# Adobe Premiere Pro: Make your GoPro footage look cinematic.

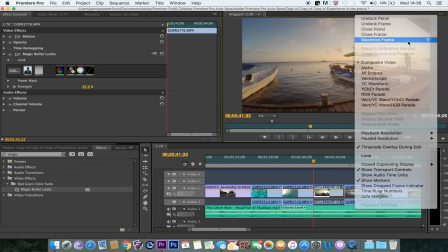(8:21)
So if I put it on full screen, you can kind of see the shot that you can get.
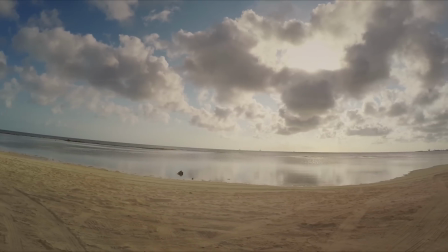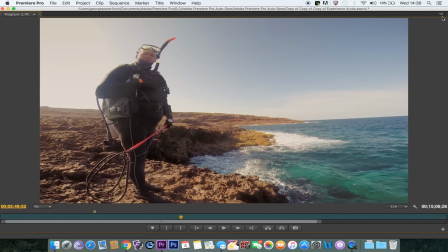(8:33)
And that's one of the looks I used. So it's, again, it's going to be that indie look, and the preset name is Indie.
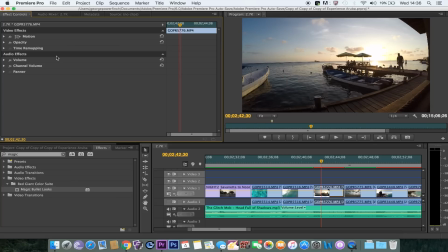(8:42)
Compared to what it looked like before, you can clearly see the difference in how much different it looks with that preset on. Now, without the preset, it still looks really, really good.
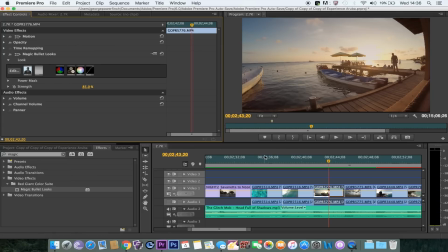(8:54)
It doesn't look too bad at all, but again, my aim for this video was to go for a really nice warm feel, and not that deep contrast look that the GoPro sometimes gives out.
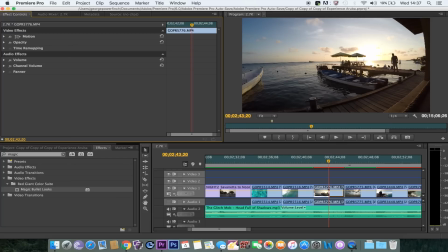(9:05)
So as you can see, the sea around here and the shadows here, they all look very, very dark, but there's also a lot of contrast in it as well. And also, one of the reasons why they look dark is because they're a silhouette, the sun's right behind them.
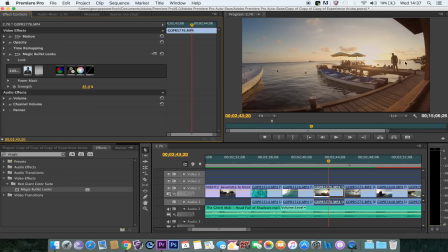(9:18)
But even when you add in that filter, you can see how much of an improvement it makes to how the video feels.
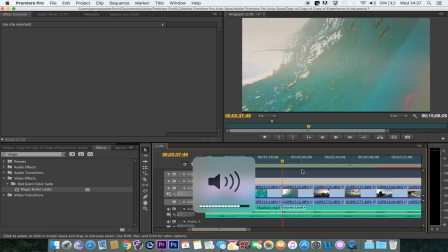(9:24)
And I also use the same underwater, so it's the same preset here, but underwater, you can kind of see how well it works underwater as well.
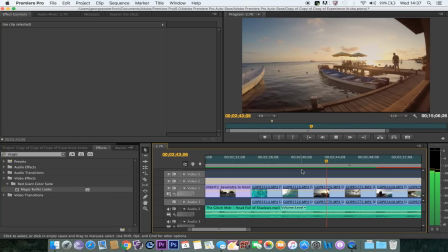(9:33)
It just brings out loads of colors, makes the sea look really blue. And again here, compared to this part of the sea here,
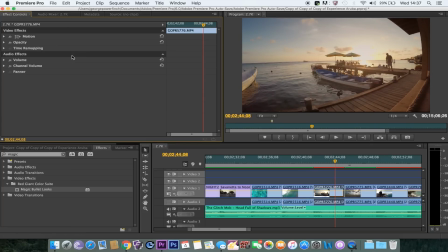(9:44)
it just looks nicer to watch for me. So instead of it being that contrasty, dark, dull color, it's now a really warm feeling that you get watching the video.
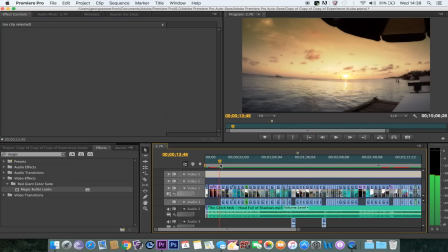(9:54)
So just to slightly recap, I wouldn't suggest using widescreen bars. I don't like the use of it. I think it kind of, it looks cool when you first do it, but after a while when you kind of notice that it just takes up too much space in the video, there's not a huge amount of point doing it.
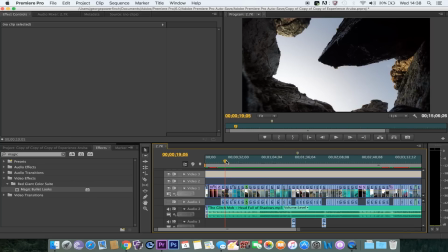(10:14)
Especially if it's already widescreen anyway. The best thing to do is to get Magic Bullet looks.
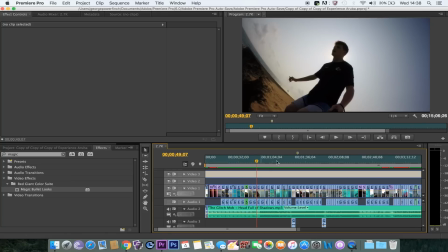(10:21)
Now, for people that don't have Magic Bullet looks, that's not an issue.
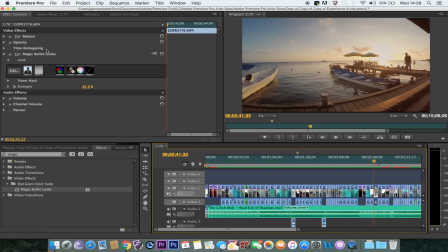(10:26)
You can get around that. So let's do this without Magic Bullet looks. So what I would do is, let's get rid of this filter. Let's pretend we don't have looks on it anymore.
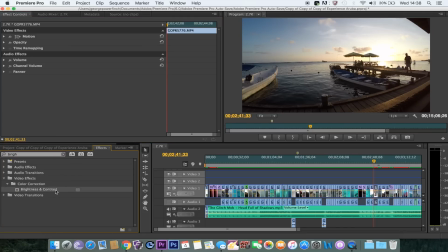(10:36)
I would first of all add brightness and contrast to the image, or to the video, sorry. And I would also add a tint. Now, if you saw my last tutorial video, this is going to be very, very similar. So when you add in the tint, it's going to be black and white as standard, but we don't want that. We want to give it a nice, warm, fuzzy look.
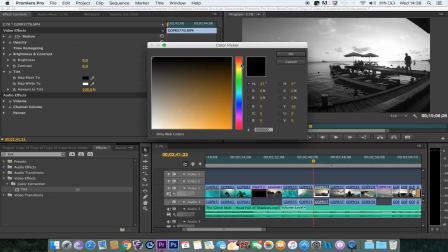(10:54)
So let's go to the orange hue. Let's do like a light orange.
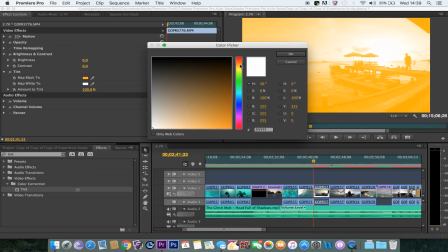(11:00)
And we're going to do the same with this one as well. I normally make both my colours orange just to maximise the feel you get.
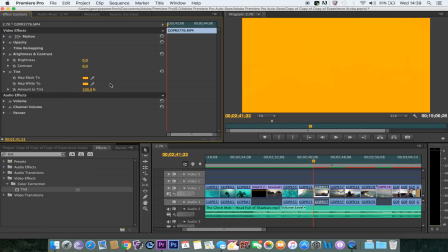(11:08)
Once you do that, the whole image will be orange because you tinted it 100% to be orange.
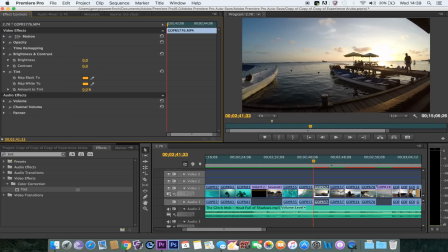(11:13)
So we're just going to drag that down to zero. And we're just going to slowly increase it until it looks a bit warmer. So normally 10% is about the limit. And as you can see, when you do 10 versus 0, there's still a difference there as well. Now again, with the brightness and contrast, we can lower the contrast or increase it.
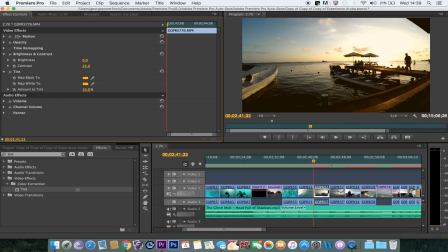(11:32)
And again, if we're increasing the contrast, you're going to get that dark color again. So I normally decrease it slightly, kind of fade it out.
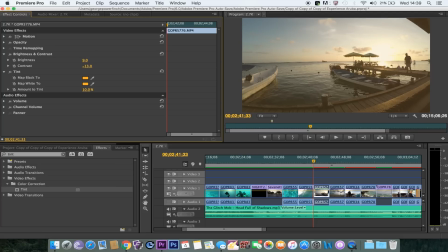(11:40)
With the brightness, I can raise that ever so slightly. Just to give that slightly warmer feeling. Now, if we look at this without these two,
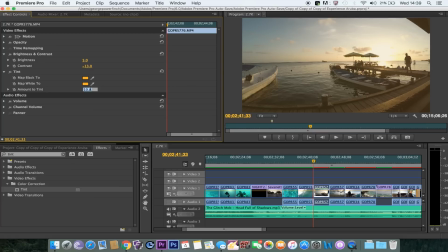(11:54)
you can see the difference, like the warm feeling there. Tint's maybe a little bit too much, let's put it on 6. And that just gives that slightly warmer look. Now, you're not going to get the same results when you use it without Magic Bullet looks, but with GoPro footage,
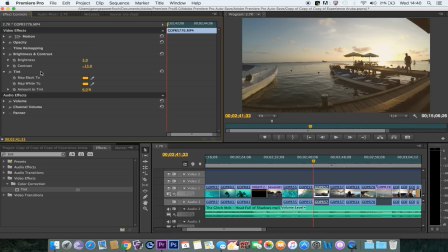(12:08)
the easiest way to get round to using it without Magic Bullet looks is to get that brightness and contrast setting. And get that tint. The other one you can also add as well is the HLS, which is hue, lightness, and saturation. So see, the hue will change the color aspect of it.